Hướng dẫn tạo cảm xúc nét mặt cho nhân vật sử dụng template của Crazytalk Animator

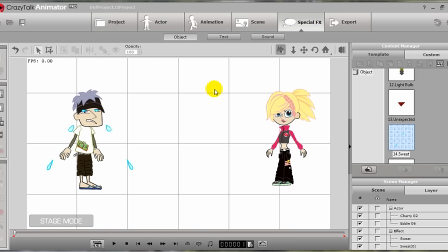492s
Bởi vì ngoài cảm xúc khuôn mặt thì chúng ta cần phải có cái body language nữa các bạn, là những cái cử động, là những cái cử động, những cái hành vi của nhân vật thể hiện cho anh ấy là anh ấy đang buồn, chứ không chỉ là anh ấy đứng cứng đờ như thế ha. Nhân vật của chúng ta đứng cứng đờ như thế mà khóc thì nó cũng không có ảnh hưởng gì các bạn, chúng ta cũng rõ ràng là nó không phù hợp và nó không hay ha.
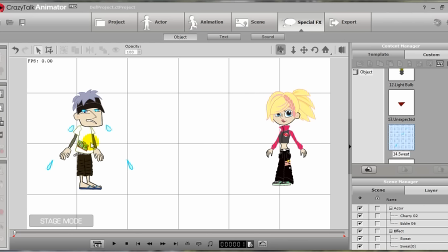511s
Ngoài việc thể hiện trên khuôn mặt, chúng ta còn thể hiện qua ngôn ngữ cơ thể và hành động nữa, thì cái đó mới gọi là chuẩn ha. Rồi, mình sẽ hướng dẫn các bạn ha phần template tiếp theo. Thì phần này cũng đã có một video clip riêng về cho nó, thì mình sẽ lướt nhanh ha.
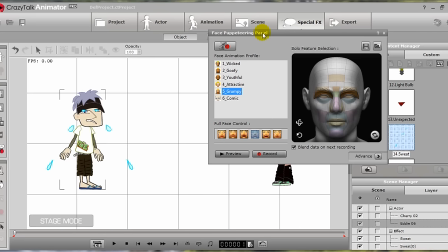528s
Các bạn nào chưa nắm vững thì các bạn hãy xem lại video clip trước ha. Rồi, mình sẽ click chọn vào nhân vật ha, và chọn vào phần Puppet Editor như thế này. Và mình sẽ không sử dụng cửa sổ này nữa các bạn ha, mà mình sẽ chuyển về cửa sổ mà hành động ha.
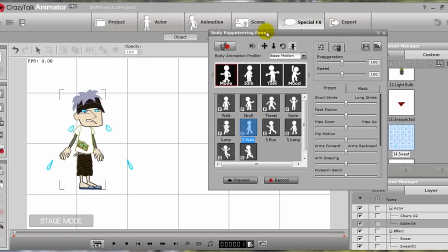541s
Switch to Body Puppet, nhấn vào nút này ha. Rồi, ở đây ha, rất nhiều hành động. Mình sẽ chọn qua cái hành động là Move ha, move cử động ha.
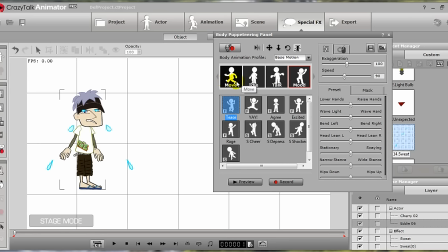553s
Bởi vì mouse ha, mouse ở đây ha là thể hiện cảm xúc ha, và mình không cần ha, mình đã thể hiện trên khuôn mặt rồi, mình chỉ cần cái hành động của cơ thể move ha. Rồi, ở đây mình sẽ chọn là walk ha các bạn ha, đi bộ ha.
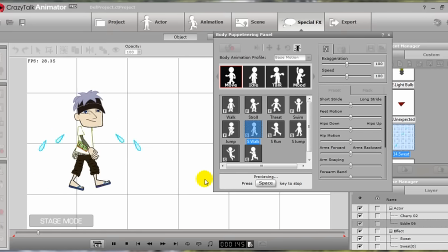568s
Rồi, các bạn thấy ha, anh này là lúc mà các bạn sử dụng template ha, thì các bạn sẽ thấy anh bạn này vừa đi bộ vừa khóc ha, vừa đi bộ vừa khóc. Nhưng mà cái dáng đi bộ của anh ta vẫn chưa có vẻ gì là thểu não, vẫn chưa có vẻ gì là buồn cả ha các bạn ha. Thì chúng ta sẽ tinh chỉnh như thế này ha, các bạn theo sát mình một tí ở đây ha.
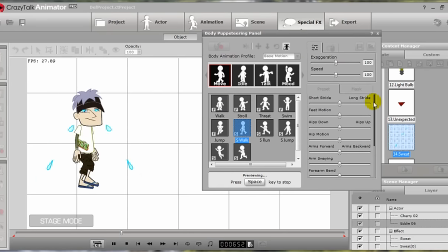586s
Rồi, các bạn thấy ha, phần này thì mình cũng giới thiệu rồi ha, giới thiệu rồi cho các bạn luôn. Ở đây sẽ có nhiều cái option cho các bạn lựa chọn ha. Đầu tiên là short dress và long dress ha các bạn ha. Thì các bạn kéo ha. Thì đây thể hiện cho cái độ dài sải chân của nhân vật ha, độ dài sải chân của nhân vật ha.
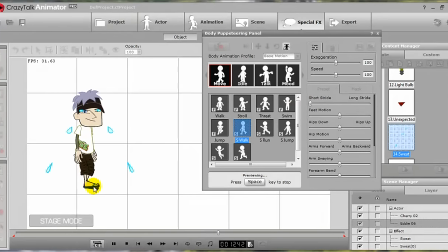606s
Chúng ta kéo về không thì nhân vật sẽ bước đi rất là nhỏ nhẹ như thế này ha. Kéo về max thì nhân vật sẽ bước đi rất là dài. Thì ở đây đang trong cái tình huống chúng ta đang bật buồn và thẻo não, thì rõ ràng nhân vật chúng ta không thể bước sải chân dài tự tin như thế này được,
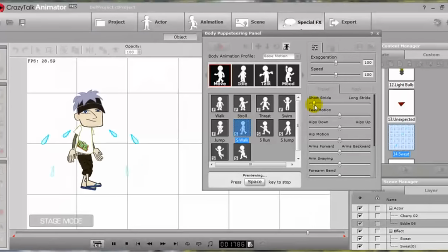623s
mà phải là bước chân nhỏ các bạn, bước chân nhỏ như thế này thôi. Ok, vậy là vừa các bạn ha. Tiếp theo là fixed motion, có là những cái sự nhịp nhàng của cái đôi chân các bạn. Nếu các bạn kéo lên ha, đó thì các bạn thấy rất là nhịp nhàng ha.
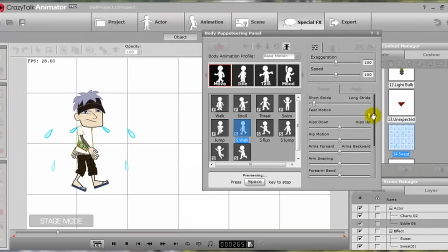640s
Thì mình có thể gọi một cách rất là thuần Việt ở đây đó là nâng cao đùi ha, một cách hài hước nâng cao đùi ha. Còn các bạn kéo xuống ha, đùi người ta thẳng băng luôn ha, không hay, không hay ha các bạn. Cho anh ta một xí gì đó nhịp nhàng ở đây, xí xí thôi đó.
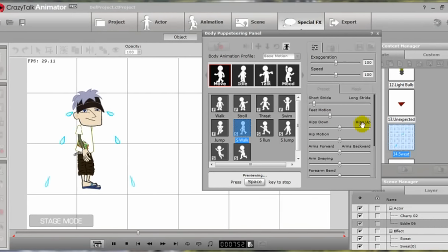657s
Rồi tiếp theo hips down, hips up. Hips đây cái hông các bạn, cái hông, cái vòng eo của chúng ta ha, chúng ta sẽ thấy ha, down up ha, down ha các bạn ha. Các anh ta sẽ chùng cái gối xuống như thế này ha, không nên ha, để vừa phải thôi các bạn.
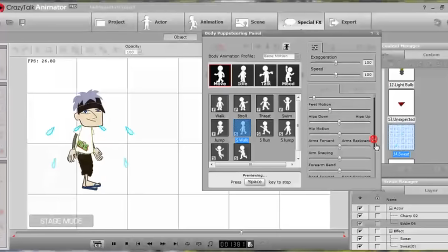677s
À, vừa phải nó nhịp nhàng như thế thôi. Rồi tiếp theo là hip motion, nghĩa là cái cử động lên xuống ha. Ha, có sự nhún ha, cái hông chúng ta có cái sự nhún nhẹ ha các bạn. Thì vừa đủ thôi các bạn, nhún vừa đủ thôi.
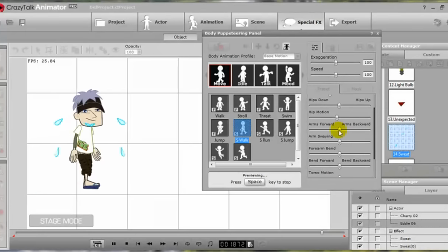692s
Rồi. Arm forward hoặc arm backward các bạn ha, đó là cánh tay của chúng ta ha, backward là cánh tay đưa về phía sau luôn. Hoặc forward là đưa về phía trước hẳn luôn ha. Thì cái phần này mình chưa đụng tới các bạn, chưa đụng tới đâu.
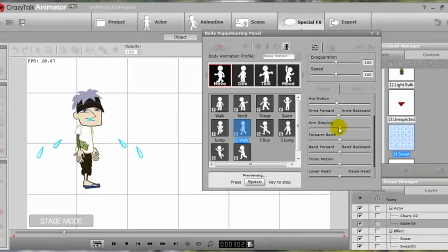708s
Tiếp theo mình sẽ vào arm swaying ha, arm swaying là cái đồ đánh tay ha, này cứ cứng đơ luôn ha, cái đồ đánh tay chúng ta chỉ nhỏ nhỏ thôi.
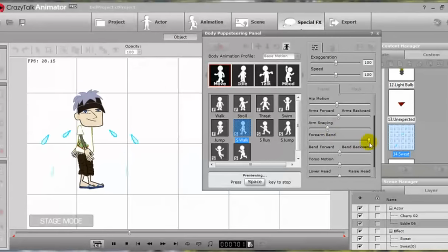720s
Rồi tiếp theo là forearm bend, nghĩa là cái khuỷu tay các bạn, cái khuỷu ha, cái khuỷu đưa về phía trước ha, và cái khuỷu đưa về phía sau ha. Thì cái này mình sẽ nói sau rồi. Tiếp theo là bend, bend ha, đây là ngửa về phía sau hay là ngửa về phía trước ha.
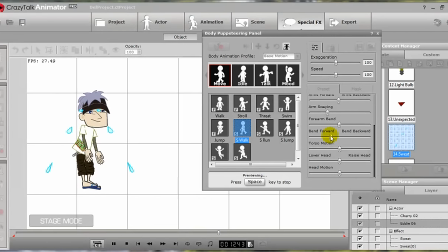738s
Thì ở đây anh ta đang trong quá trình mà cái dạng thẻo não các bạn ha, buồn rầu thì mình sẽ cho anh ấy hơi nghiêng về phía trước như thế, hơi nghiêng một xí về phía trước ha.
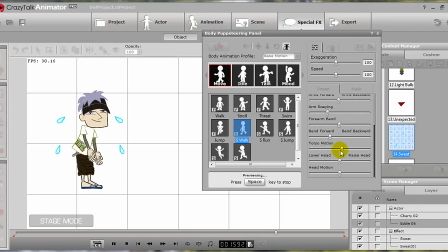749s
Rồi, tiếp theo là total motion ha các bạn, đó là cái phần nhún ha, mình nói là cái phần nhún, cái nhịp nhàng cái thân các bạn, total cái thân, chung là hơi hơi thấp một xíu so với cái mức chuẩn dài đủ.
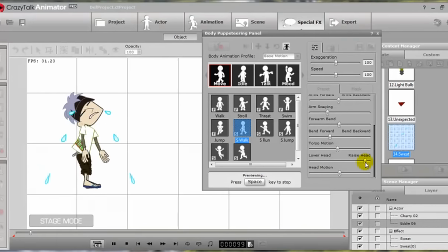766s
Rồi lower head và raise head, với là cái đầu ngẩng và cái đầu cúi ha, này đầu ngẩng trời, đầu cúi xuống thì đang buồn, cái đầu cái cúi xuống đúng không các bạn, không ai buồn mà cái đầu ngẩng lên cả nè. Đó rồi đây là head motion, cái là cái sự nhún của cái đầu ha,
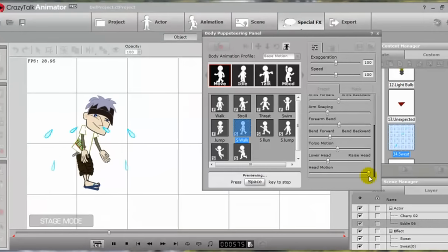784s
nhún cái đầu, thì cái đầu chúng ta không nên nhún quá như thế này, cũng kỳ, vừa phải thôi, vừa phải thôi, xí xuống xí. Rồi thì lúc nãy mình đã bỏ qua cái phần tay ha, thì mình làm cái phần thân trước, xong mình qua phần tay sẽ dễ dàng hơn.
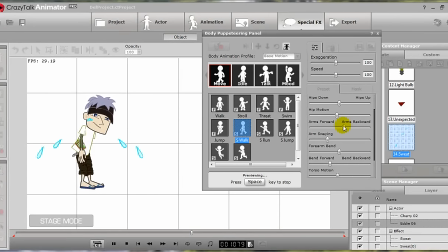800s
Đây em phật quá và em bác quá ha, thì mình ở đây thì anh chàng này ha đang buồn, thì cái tay của anh ấy cũng hơi đưa đưa đưa về phía trước ha, đưa về phía trước mà cũng đừng có đưa quá rồi, có thể là nó vuông góc với cái mặt đất thôi, bởi vì người anh ta thì đang cúi về trước thêm một góc nào đó,
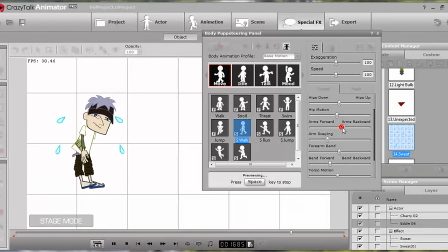820s
thì cái tay thì nó vuông góc mặt đất là vừa rồi các bạn ha, không nên cho cái tay nó ấy quá cũng không hay. Đây là cái độ đánh tay ha, thì đang buồn mà không phải đánh tay mạnh như vậy ha, đang buồn đánh tay nhẹ nhẹ thôi, yếu yếu như thế thôi đó, yếu yếu như thế thôi các bạn.
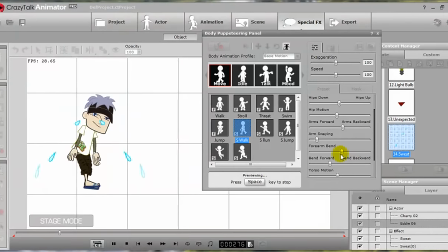840s
Tiếp theo là forearm bend ha, cái khuỷu tay ha, thì khuỷu tay này thì mình cho nó ra trước một xí cho nó bình thường ha, ra trước một xí ha, cũng không nên cong quá như bị gãy tay vậy. Rồi các bạn ha, thì chúng ta đã vừa hoàn thành xong ha cái phần tinh chỉnh ha,
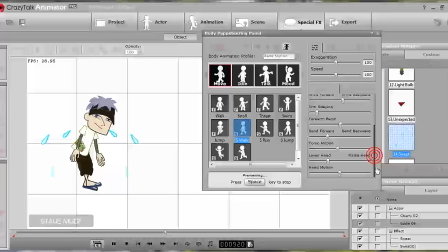859s
cái phần tinh chỉnh cho nhân vật ha, cho cái biểu dạng thiểu não của anh ấy. Đầu cúi xuống một xí nữa ha, cái đầu cúi xuống một xí nữa ha, thấy nó có vẻ nó buồn hơn ha,
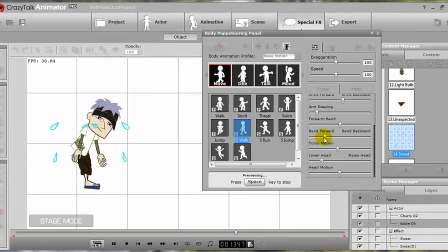877s
cái bên này sắp xuống một tí nữa đó. À, nhìn rất là buồn ha, đi mà cái mặt cúi xuống ha, rất là buồn. Rồi chúng sẽ tiến hành record các bạn ha, nhấn space và tiến ha, nốt dài chúng ta.
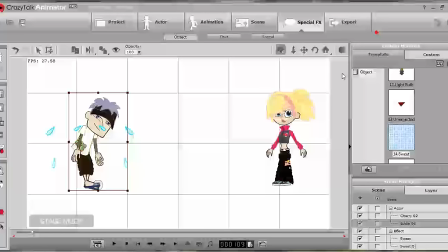895s
Ok, chúng ta record xong. Chúng ta xem lại như thế nào các bạn.
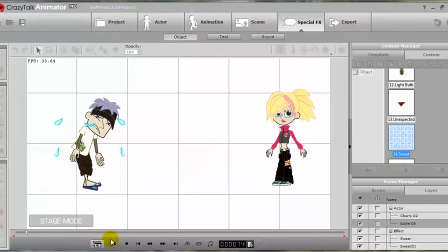913s
Cũng ổn các bạn ha. Thì mình không custom ha, mình sẽ chỉnh cái template của cái talk thôi. Mà được như vậy mình nghĩ là khá ổn rồi ha. Khi bằng custom thì mình sẽ làm cho nó hoàn chỉnh hơn ha các bạn ha.
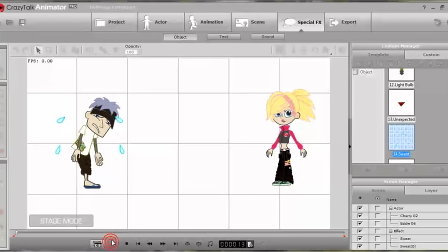927s
Rồi, anh chàng này vừa khóc rồi các bạn ha, vừa khóc rồi. Nhưng các bạn sẽ thấy cái vấn đề mới của chúng ta là như thế này các bạn. Vấn đề mới của chúng ta là như thế này, đó là anh chàng này ha. Anh chàng này đã nghiêng người xuống rồi nhưng những giọt nước mắt thì vẫn ở cái vị trí cũ của anh ta ha.
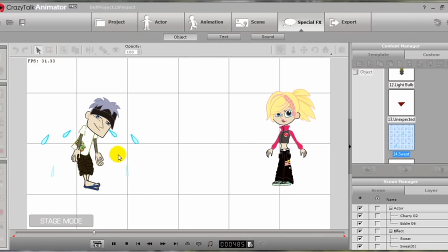943s
Thì mình muốn là những giọt nước mắt sẽ nghiêng theo anh ta luôn ha, sẽ từ mắt mà phun ra chứ không phải là từ cái vị trí ban đầu mà phun ra như thế này ha. Thì đây sẽ là một cái mẹo nhỏ ha. Thì mình đã nói rồi ha, thì mình sẽ hướng dẫn cho các bạn những cái chức năng,
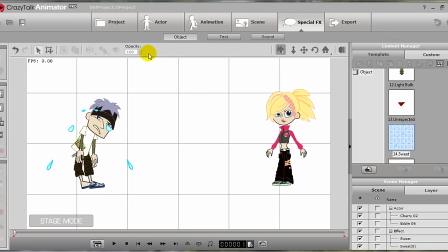957s
chẳng hạn như trên cái menu này thì mình sẽ không có nói sâu về, không có clip nào mà nói riêng về cái menu này hết, mà qua những cái clip mà hướng dẫn về chức năng của CreateTalk như vậy thì sẽ phát sinh ra những cái vấn đề ha, và mình sẽ qua đó mình sẽ giải quyết các vấn đề ha.
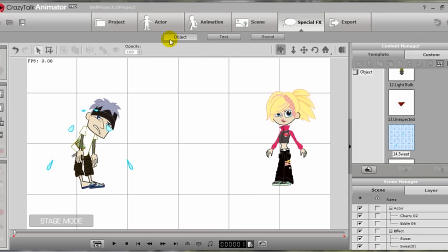971s
Và hơn hết là mình cũng sẽ giới thiệu cho các bạn những cái menu này luôn, thực tế luôn, các bạn dễ dàng nắm bắt luôn, bởi vì đây là những cái menu tinh chỉnh ha, và cần phải có tình huống cụ thể thì những cái menu này mới phát huy được tác dụng ha.